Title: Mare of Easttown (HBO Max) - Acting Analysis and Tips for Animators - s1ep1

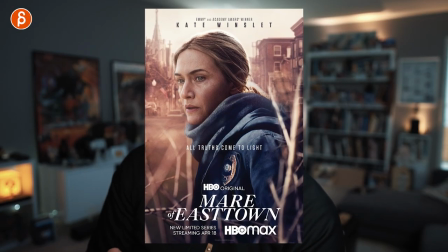(0:00)
Welcome back to an acting analysis and tips for animators. And today I'm going to talk about the HBO show, Mare of Easttown, and I'm going to talk about how your character's emotional state will drive movement,
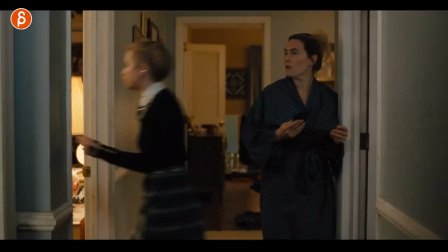(0:09)
how your character should always be listening, how a physical injury or limitation can help you with contrast, and much, much more in a packed acting analysis and tips for animators. And before we dive into it, if you're new to this channel, hi, my name is JD, and I do acting analysis clips like these.
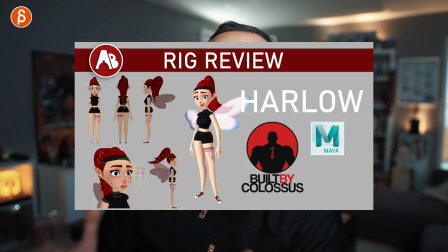(0:25)
I do animation analysis clips, I do animation lectures, I do rig reviews, I do feedback, product reviews, all kinds of stuff. Feel free to browse around the channel. If there's something that you like, feel free to like and subscribe. Of course, it helps my channel grow. But that is it with the pitch. Let's get straight to the sequences.
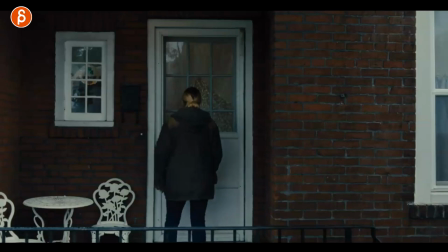(0:40)
I'm going to start with this sequence here where I want to focus on her weight shifts, her posture, just the way she moves. Even when she just knocks on the door, yeah, she just has that arm falling down and dangling.
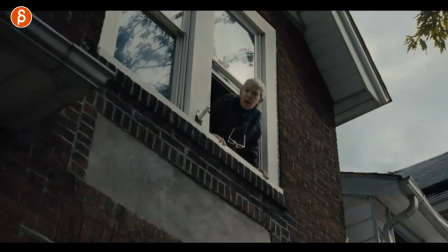(0:53)
She's really not into this whole assignment. the character comes out says oh you're here and you can see her reaction as well it's kind of like yeah i'm
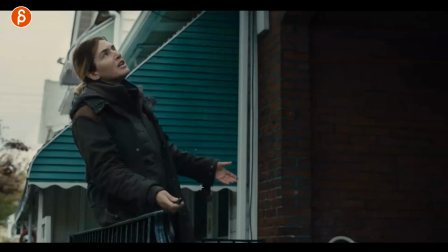(1:00)
here just the way she does it the way she brings her arms up holds and then brings it back down that'll flop on top of course the expression and the way she says it but she's really not into that and just her emotional state and just her annoyance that she has to do this you
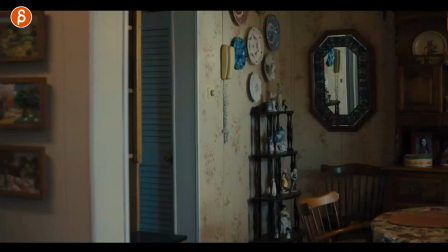(1:16)
can see this with the exhale and sigh here there all of that will drive your movement so when she is here and this
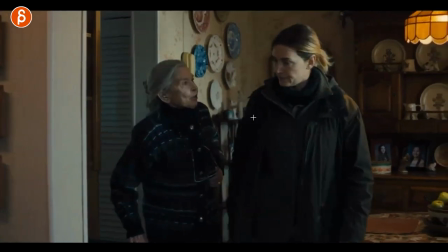(1:25)
character tells her about all of her problems she's not really mentally there she wants to be somewhere else she's just annoyed she has every now and then
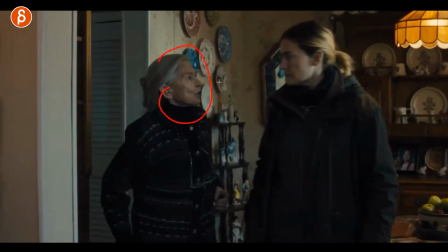(1:33)
some contact here but you can see the difference here she's always looking she needs help from her that eye contact is always there she always checks
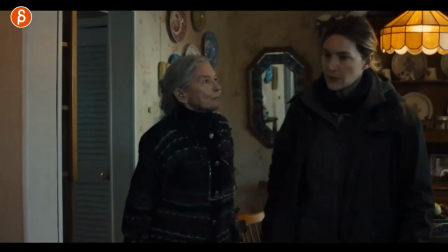(1:41)
whereas she just kind of goes through the motion goes yeah yeah whatever and keeps talking because she knows that she forgot
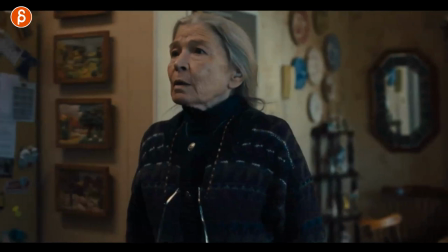(1:48)
the phone number this is part of the story she doesn't know who to call and you can see that well why didn't use the phone number and she says here i don't
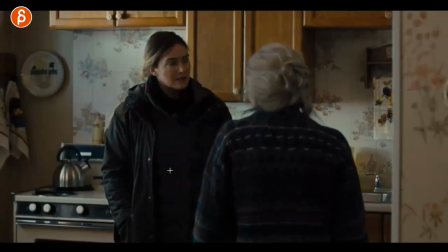(1:56)
remember and you can see this here too when after she says this her reaction here again the look away the sigh it's not like she puts her hand on the shoulders reassure her and say you know it's going to be okay she's completely annoyed so if your character is in that mental state
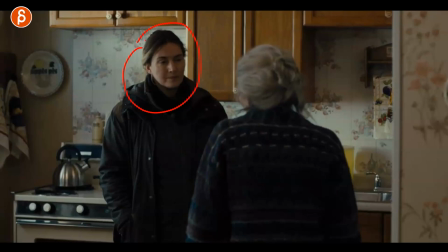(2:12)
or whatever headspace you have right could be happy sad whatever it is In her case, she's annoyed. Think about those moments. She could be looking, looking away. How long does she look? She really wants to be somewhere else.
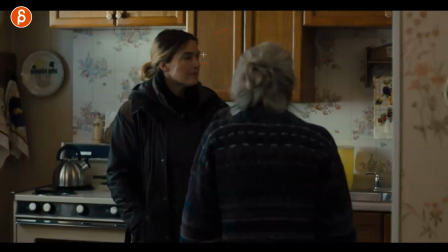(2:23)
In her mind, she's not here. So maybe that constant looking away will emphasize that.
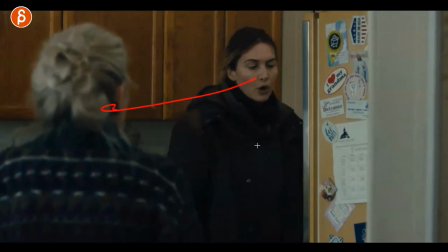(2:28)
As she goes to the fridge here, and you can see, again, she's not quite talking to her. But now she wants to start making a point about, okay, you got to get this phone number.
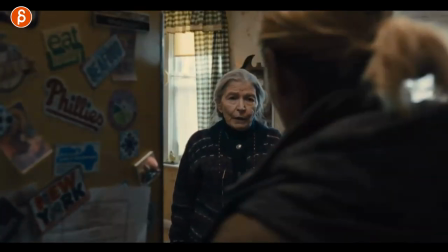(2:36)
So she's looking around. She's looking around. She finds it here on the fridge. And again, she is locked on her.